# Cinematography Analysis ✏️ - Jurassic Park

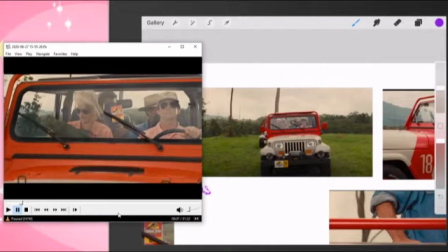(4:02)
We just focus on the two characters in the front, and as you can see, both of them are not really paying attention to what's going on, and we don't really see what's going on with the characters behind them.
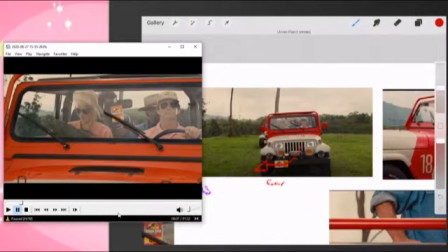(4:15)
So as the car or the Jeep comes forward, then we do a little bit of a pan. It's not as extreme as the first shot, but again, we're doing pretty similar things twice in these shots here.
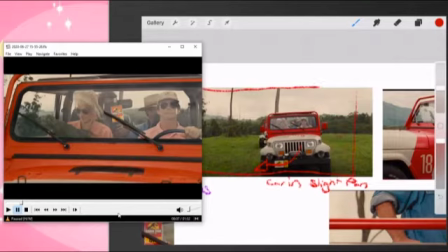(4:31)
So I'm just drawing a quick little draw over for where the pan is going. I was gonna say cute, what the hell, what's wrong with me? Anyways, so we pan over and the Jeep fills frame,
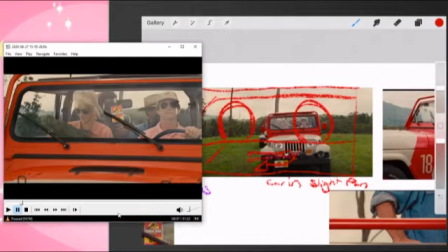(4:45)
and so we can see our characters aren't really paying attention, and we don't even really see that much of the Jeep anymore.
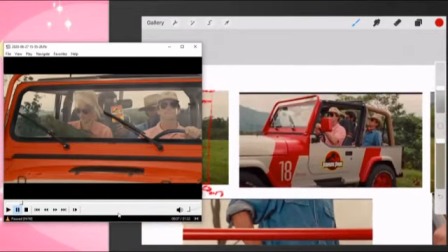(4:54)
Next. we finally see a little bit of what the characters in the background are doing here,
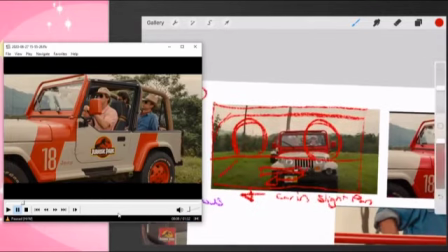(5:03)
or behind in the Jeep, I should say. And as you can see, you couldn't really see them in the previous shot, but here,
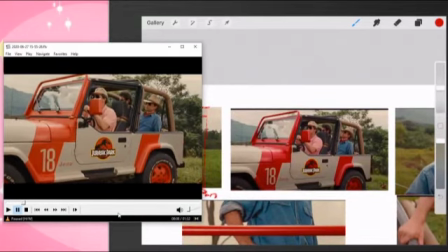(5:10)
so we have our first comp as the side of the Jeep, and then we push in pretty close,
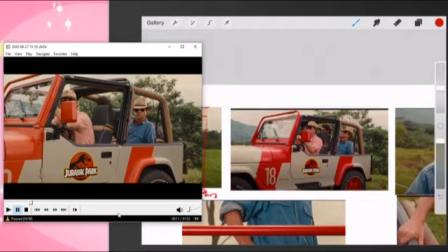(5:18)
I must say, on our main actor
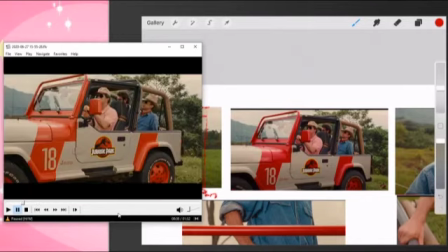(5:23)
as he's noticing, and we also see the other guy behind too. So let me show you this again. So we see our main character and the guy that's sitting beside him
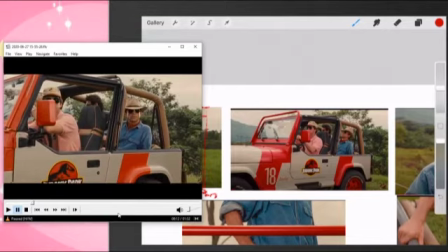(5:35)
look over, and we can see a little bit of the guy that's sitting beside our main character also see his expression,
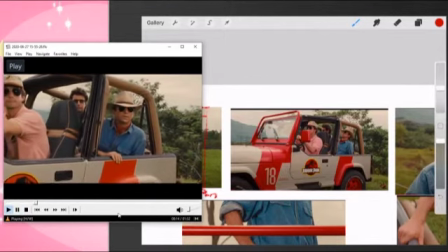(5:43)
and he's like, whoa, you know, what's going on here? And we can see, you know, we can't really see too much because his eyes are being covered,
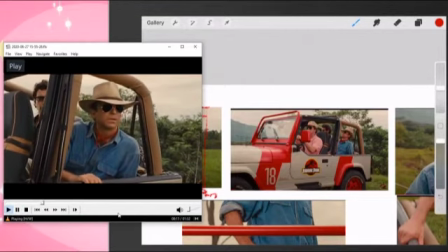(5:52)
but we know something big is happening clearly, and you're just itching to find out, right?
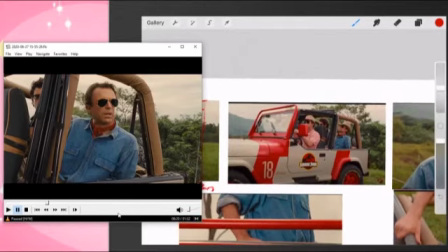(5:59)
Which we don't know what's going on. So if we were to draw that, that would be, so this is our first comp here,
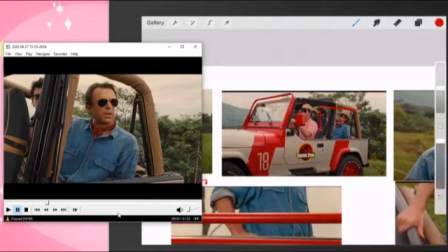(6:08)
and then we go into our second comp, which is a medium shot on our character here. So I'm just going through and drawing the box as to where our main character, where the camera ends at, and then our first comp, and then we're zooming in, or we're trucking into this
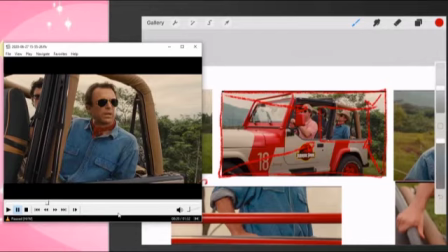(6:28)
position with the camera. Now, this is a push-in or a truck-in, whatever you want to call this.
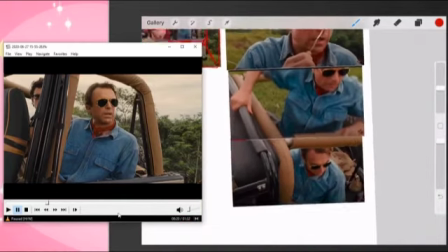(6:38)
I would probably call this a truck because it's a lot more than a push. Push to me means like not as big of a move.
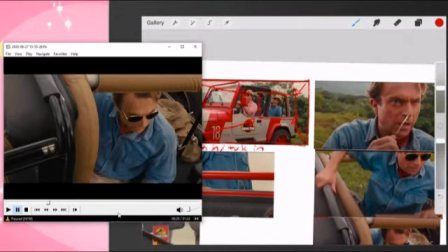(6:46)
So the next shot is a crane up or pan up with our characters,
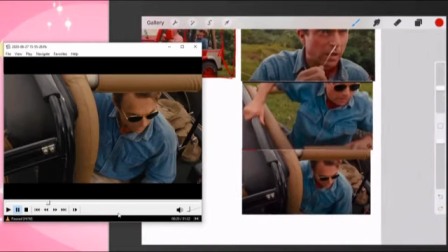(6:52)
and that's pretty much where our camera is in this new shot here. So I'm just going to draw through on all of these shots.
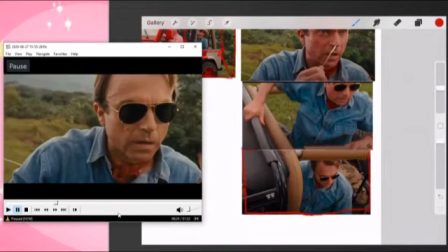(7:01)
So we've got boom, boom, boom. There we go. And we get a pretty close-up shot on our character.
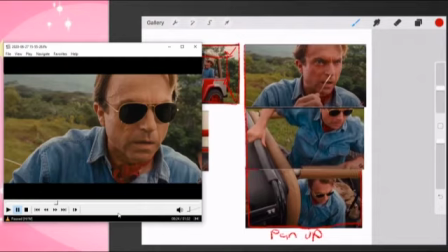(7:09)
So yes, this is a pan up. I'm going to also draw a little arrow on the side once I'm done with the box.
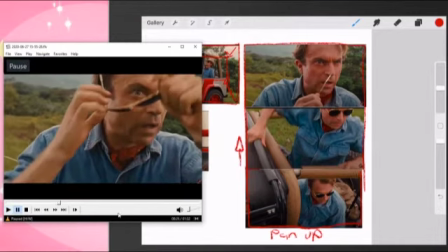(7:16)
And there we go. And we can see finally our character's eyes, which hold so much more expression. And we can tell he's like, what the beep is going on? You know, I can't believe this is real.
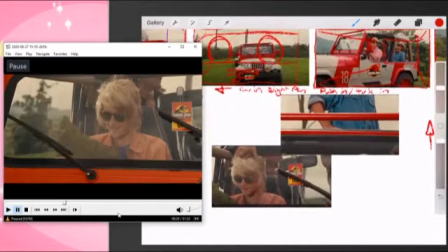(7:30)
And then from here, we see our other character, and she's not really paying attention to what's going on.
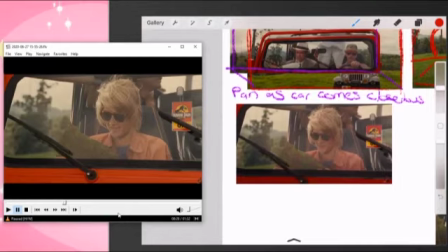(7:36)
This is more of a medium shot, and it's just a single shot. There's nothing else that happens in this shot, but we can tell that she's not really paying attention, and she's looking at this prehistoric leaf that no longer exists, and she's very much so into what's happening there.
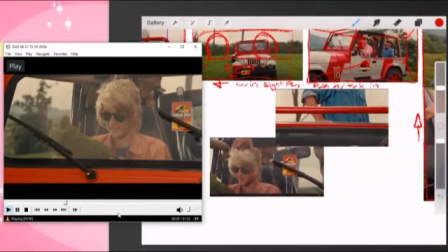(7:56)
So medium shot. Then we go to this other shot where we see our main character,
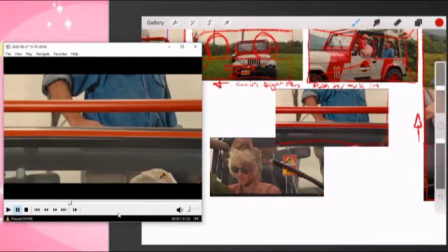(8:04)
but we've already seen his face here, so it's not necessary for us to see his face again.